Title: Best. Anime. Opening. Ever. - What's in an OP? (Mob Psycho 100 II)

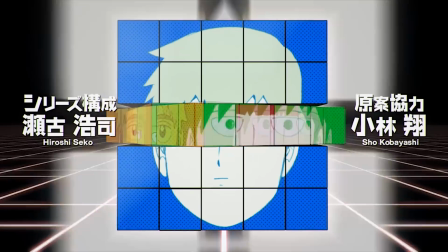248s
But beyond that, one of the most prominent narrative themes in this season is the idea that Mob
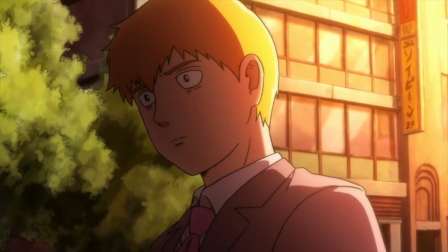254s
was only able to become the great guy that he is because he was lucky enough to have good friends.
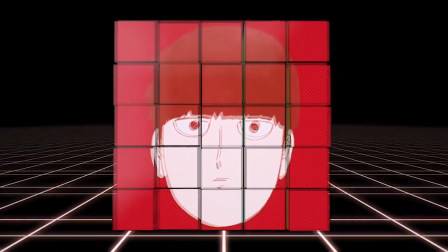259s
And I think that this mixing up of Mob and Reagan's faces with those of all their friends
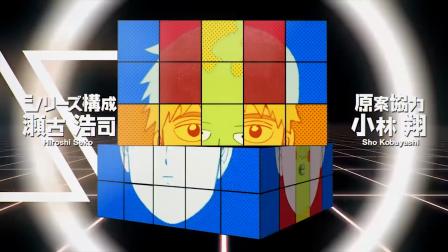264s
is meant to symbolize the role that they've all played in shaping each other's identities.
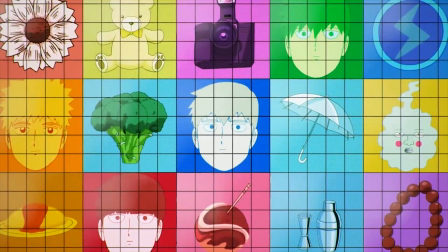268s
That idea is reinforced as we pull back from Reagan's face to see a slew of symbols representing their connections to other people.
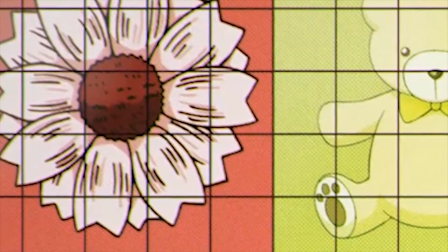275s
The flower that sprouts from Mob's head when his memories of his friends and family return in Mogami's nightmare world, Minori's teddy bear,
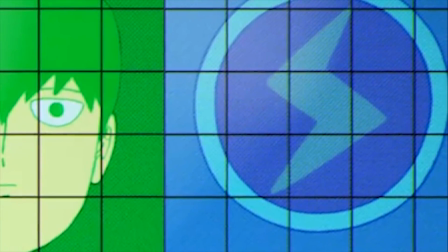282s
a camera from Reagan's press conference, the logo on Sho's jacket, the big broccoli from the final fight with Toichiro,
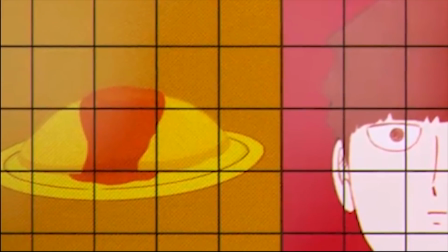289s
Serizawa's umbrella, Mob's favorite amu rice made by his mom presumably, the takoyaki that Reagan Reagan burned his tongue on,
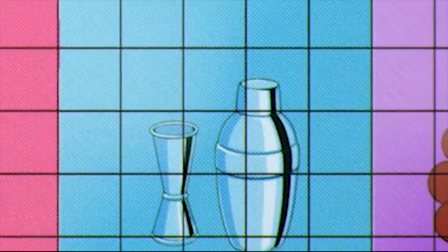297s
the cocktail shaker from Reagan's favorite bar, and Banshomaru Shinra's wooden bead necklace.
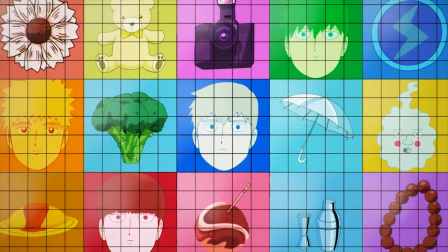302s
Interacting with all of these people has played a part in shaping who Mob is today.
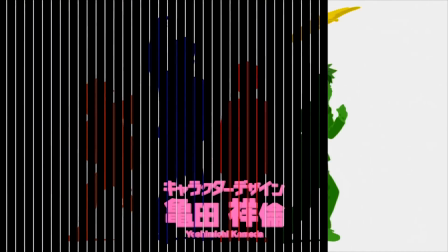307s
Following that, we see a barrier grid or picket fence animation of our main cast dancing along to the music.
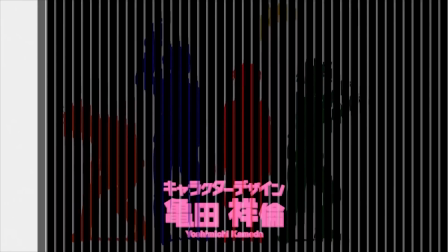314s
This animation technique, which evolved alongside early film cameras in the 1890s,
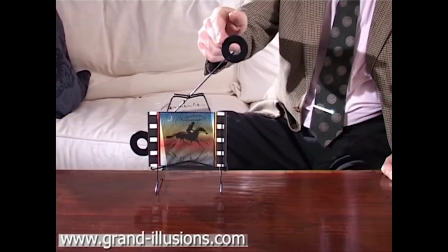319s
uses precisely spaced out slit patterns on a sliding top layer to create the illusion of repetitive motion on the paper below.
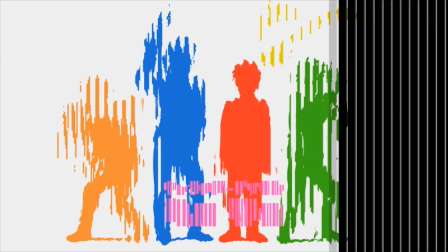326s
A credit for character designer Yoshimichi Kameda appears below the cast as the slits go by, and fittingly,
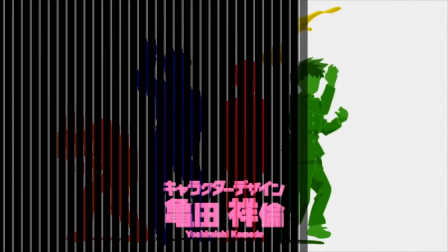333s
when the pattern passes off screen, it leaves behind his now fully animated character designs.
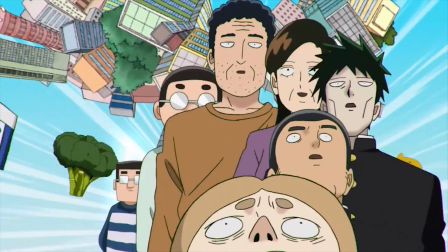338s
Our heroes strike a pose and unleash a flash of psychic energy that brings us to one of the two most impressive sequences in this opening.
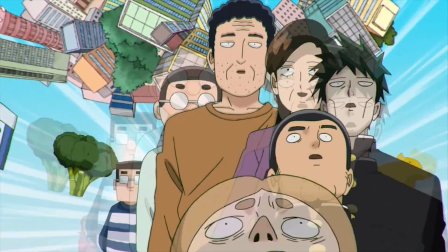346s
Almost every single supporting character in the entire season falls backwards in a human domino chain that passes under a neon UFO sign,
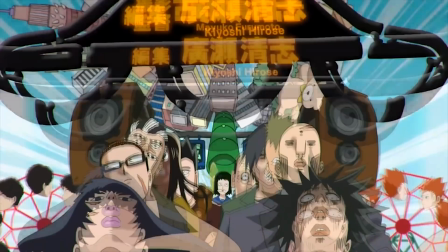355s
featuring credits for the show's director of photography and editor, before colliding with Mob,
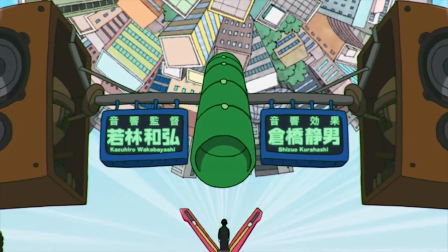360s
slingshotting him through a bizarre speaker contraption, also displaying credits, this time for the show's sound team, and into a massive ball of buildings.
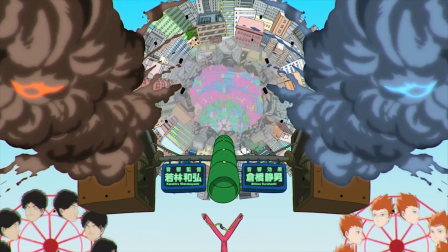368s
If you've seen the season finale, I probably don't have to explain what the ball of buildings is.
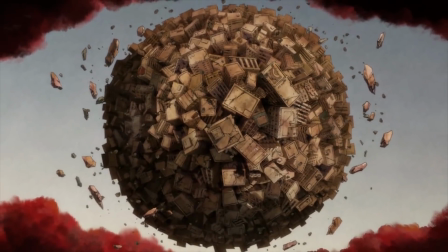373s
Mob tries to use them to crush Claw's boss in their big climactic showdown,
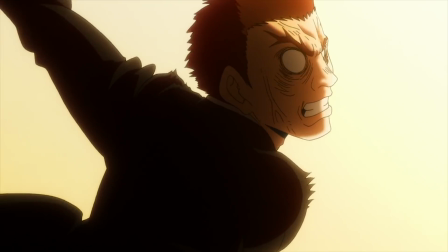378s
only to have the tables turned on him when Toichiro flies out of the rubble and sends Mob crashing through the concrete sphere instead.
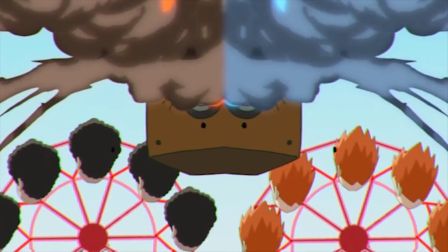385s
The Ferris wheels, with Sho and Serizawa's heads on them,
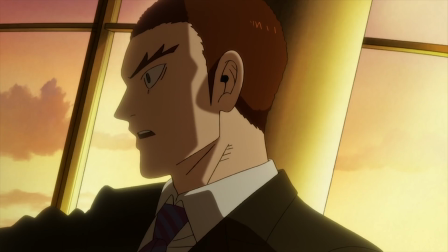388s
are there because they're the only other psychics who clash with Toichiro, their mutual father figure, directly.
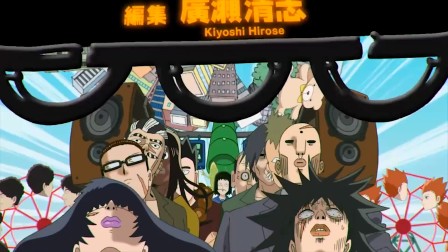394s
The domino chain, then, would represent how all of Mob's interactions with others have helped him build up the emotional energy that he needed for that battle.
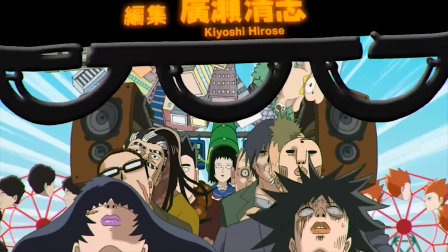403s
It's no coincidence that the final person to fall and set him off is the person closest to his heart, his beloved Tsubomi.
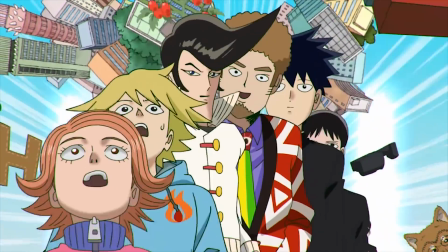411s
I can't think of a reason why the Telepathy Club, his family,
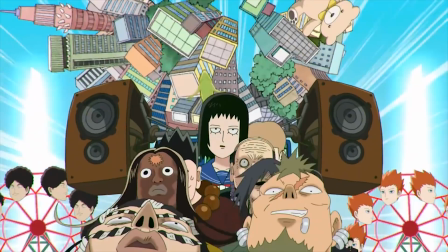414s
and the Psychic Research Kids would show up in the chain twice, except maybe that they needed to save a bit on animation.
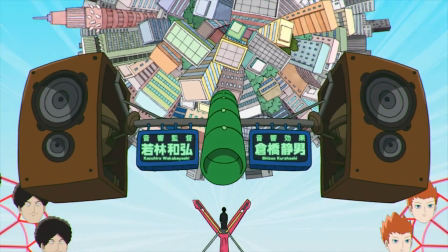420s
And considering how much went into this shot, it's absolutely acceptable for them to take that small shortcut.
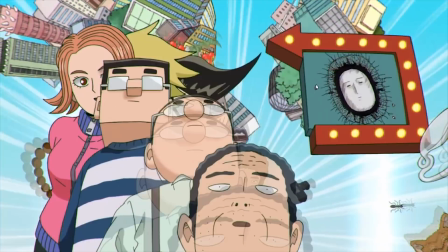427s
Every single character in this sequence has a unique animation as they realize they're falling that represents their personality perfectly,
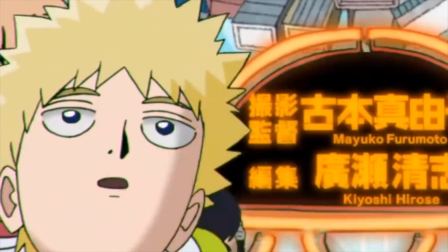434s
from Reagan's exaggerated panic to the Body Improvement Bros' stoic smiles to, best of all,
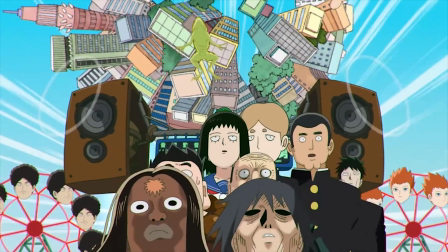440s
in my opinion, Dimple's shit-eating grin as he floats above the falling crowd unharmed.
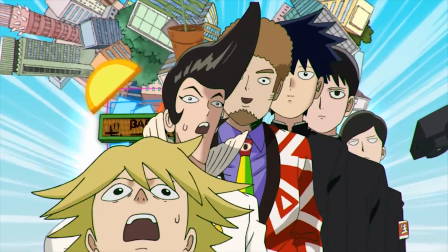445s
And that attention to detail doesn't just stop with the characters, there's also a metric ton of symbolic references flying around in the background behind them.
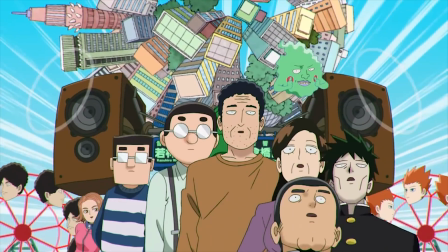453s
Honestly, there are way too many of them for me to explain in depth, so let's just fire through the lot of them lightning round style.
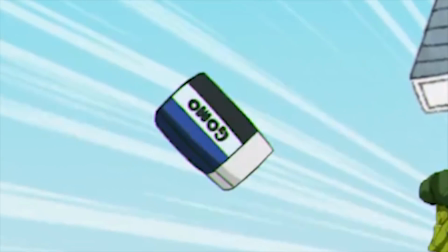460s
In order of appearance, we see an eraser that Mob levitated in front of his class when he was a kid, the big broccoli again,
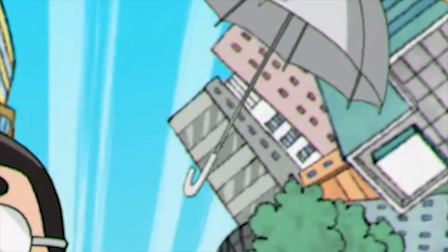466s
the dog that he levitated for Tsubomi, Serizawa's umbrella, a sign with the face of the manga's author 1 breaking through a wall,
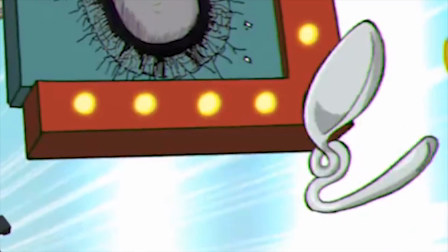472s
an ant from outside the tunnel with the biker ghosts, a bending spoon, the human-faced dog, Shinra's bead necklace,
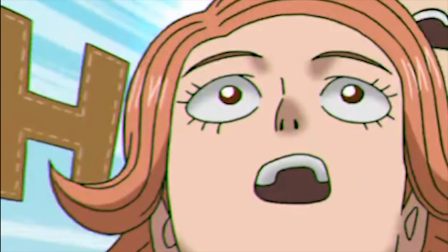477s
the press conference camera, the H logo from the sweater of Sho's lackey, the tomato plant from Reagan's office,
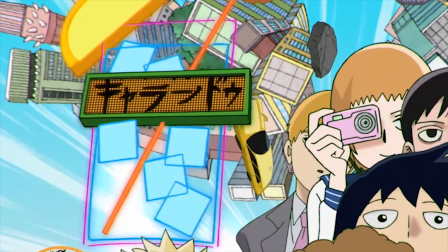483s
what looks like President Kirin's mouth, the sign for Reagan's favorite bar, and hey, speaking of Reagan, he has a One Punch Man wallpaper on his phone.
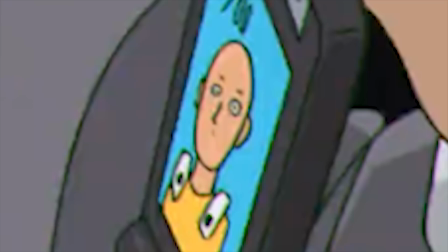490s
That's a neat reference.